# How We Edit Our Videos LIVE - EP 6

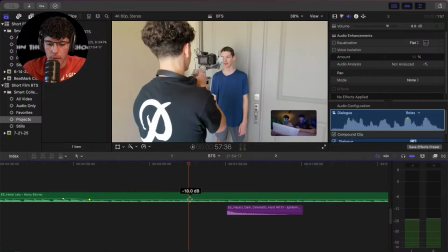All right, we're done with this like song right here. So I'm going to delete that, say peace to that, and then fade it out.
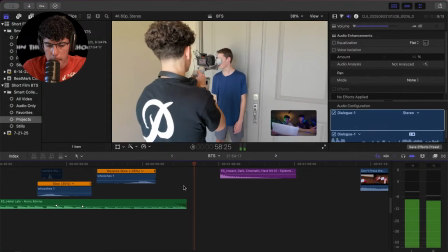So you don't.
Connor whips his head from side to side. Connor whips his head from side to side, and then looks down.
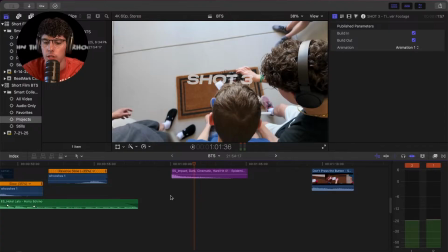Shot 3.
So the nice thing is a lot of shots actually don't really need music because we're using the audio that was used with songs for the behind the scenes for the shots. We're not, however, if you notice, showing the real shots because we don't want to spoil it for the viewers who are going to be watching this video when it's posted.
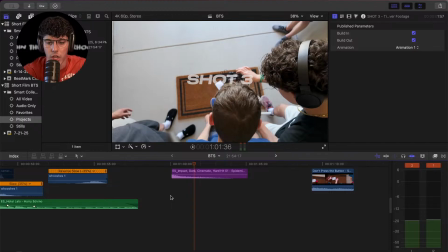We want them to go watch the actual live stream. That way they're interested in watching it. So let's move on to the next shots and see.
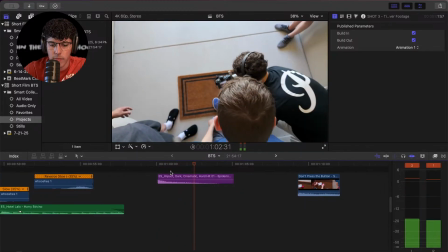Shot 3. Or from the next shot. Make the button look a little bit more.
Okay, this is another goofy shot.
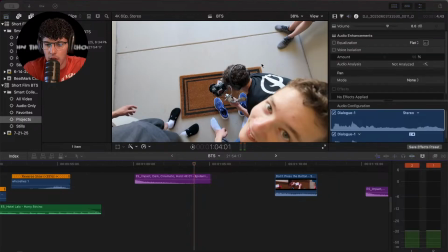Gotta find another song here. Bear with me a second. By the way, we'll probably only stream for about maybe 10 more minutes and then I'll wrap things up. So again, just want to let you know if you are wondering how much longer I'll be streaming. Any comments, just feel free to comment them below and I'll do my best in answering.
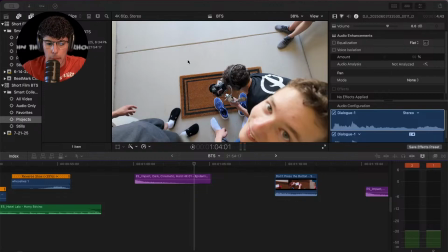So, yeah. Let's find a song here.
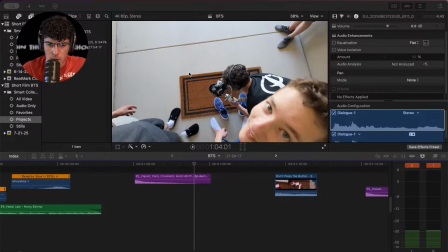Let's see here.
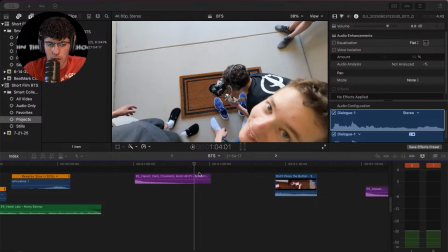Problem, a lot of our songs are too serious. Wait. That's actually kind of, I guess, lightens up the mood a bit.
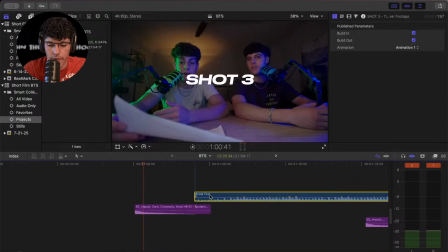Let's try this one. So it gets kind of fun. Let's fade this one
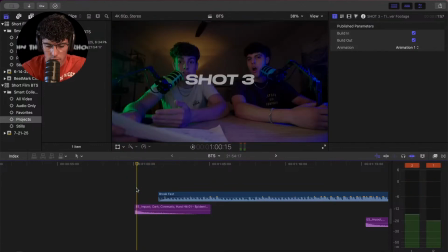in.
Shot 3. Shot 3.
Let's see how this looks right here.
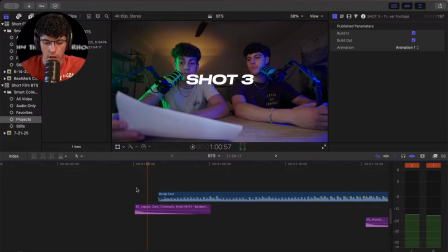And then, yeah.
Or from the next shot.
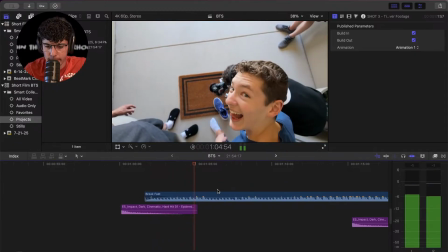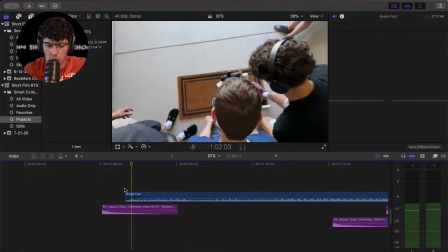So this would look good for the montage.
Shot. Shot 3.
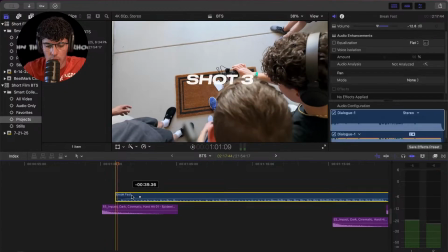It's really low end for me on the headphones. It's kind of tricky.
Or from the next shot.
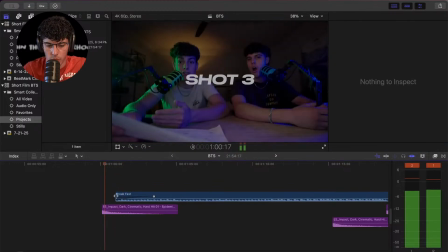Shot 3. Or from the next shot. Shot.
Let's leave it more normal.
Shot 3.
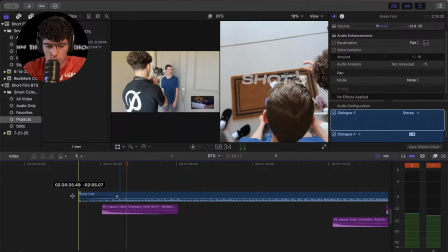Or from the next.
Let's do it actually real. Doesn't sound dumb.
Shot 3.
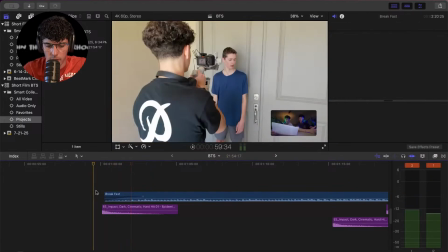Or from the next shot. Looks down. Shot 3. Or from the next shot.
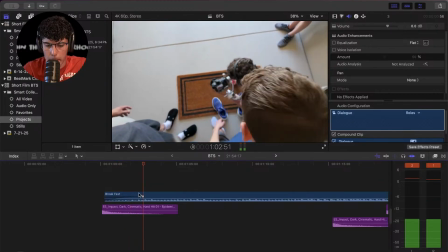Make the button look a little bit more.
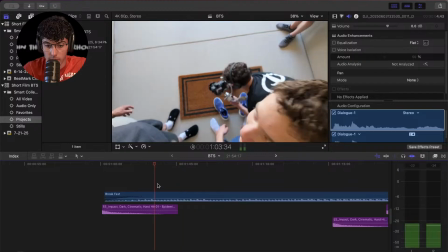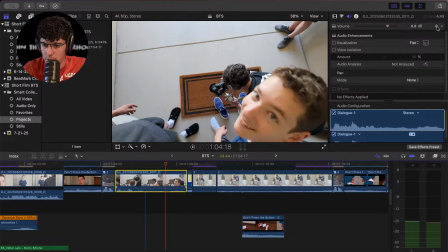So you hear Josh say "do the do." Just a joke. I don't know. All right, here.
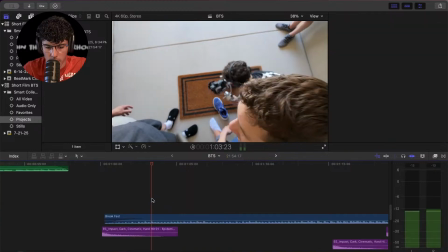Do the do. Do the do.
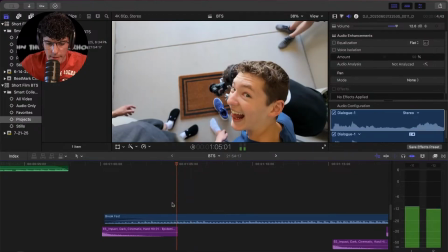This right here.
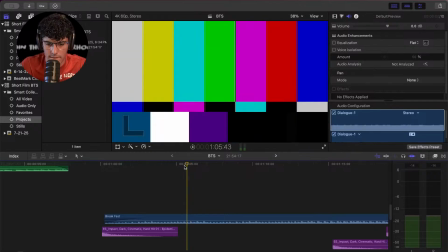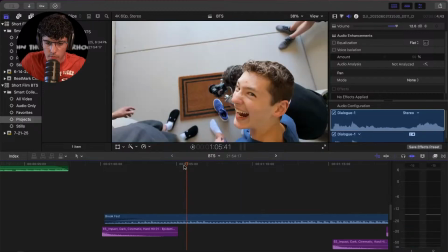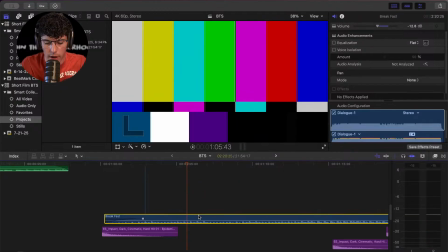Right here. Here we go. All right. So I'm going to move this over.
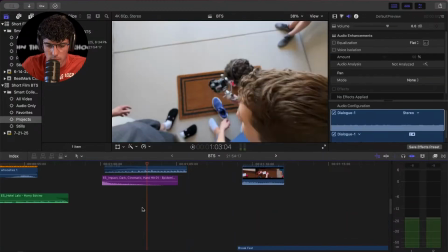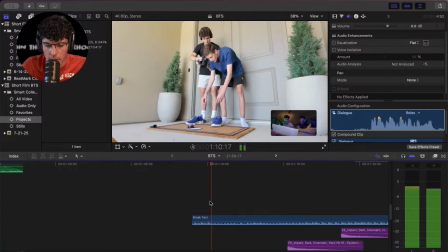Here. Now we're gonna.
Connor reaches down to grab the button. Shot 4.
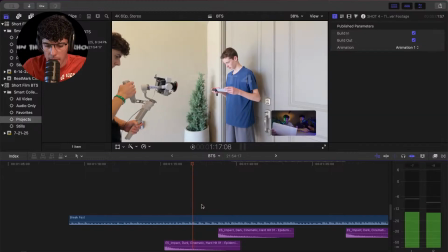Connor picks up the button and then.
Let's go right here.
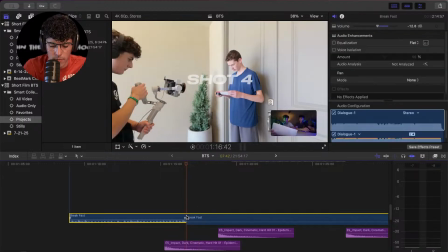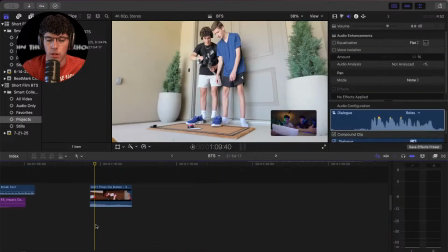Over. Now you'll notice right here it does like a blooper sign and then a montage, or a speed run through of a shot.
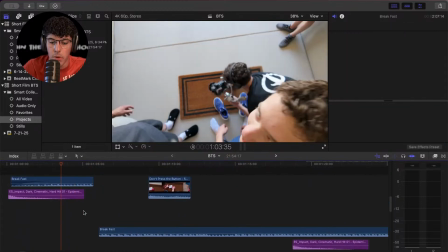So I'm gonna move this song on the high part of the beat. So then I'm going to go here,
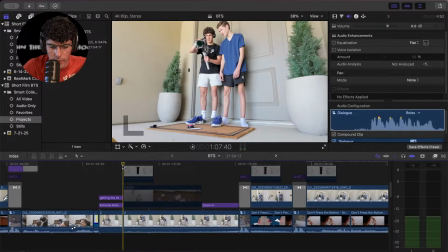and that way it's going to give it a more exciting feel when you're watching us grinding the shots out, getting the shots.
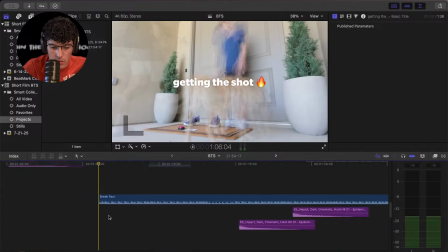Perfect.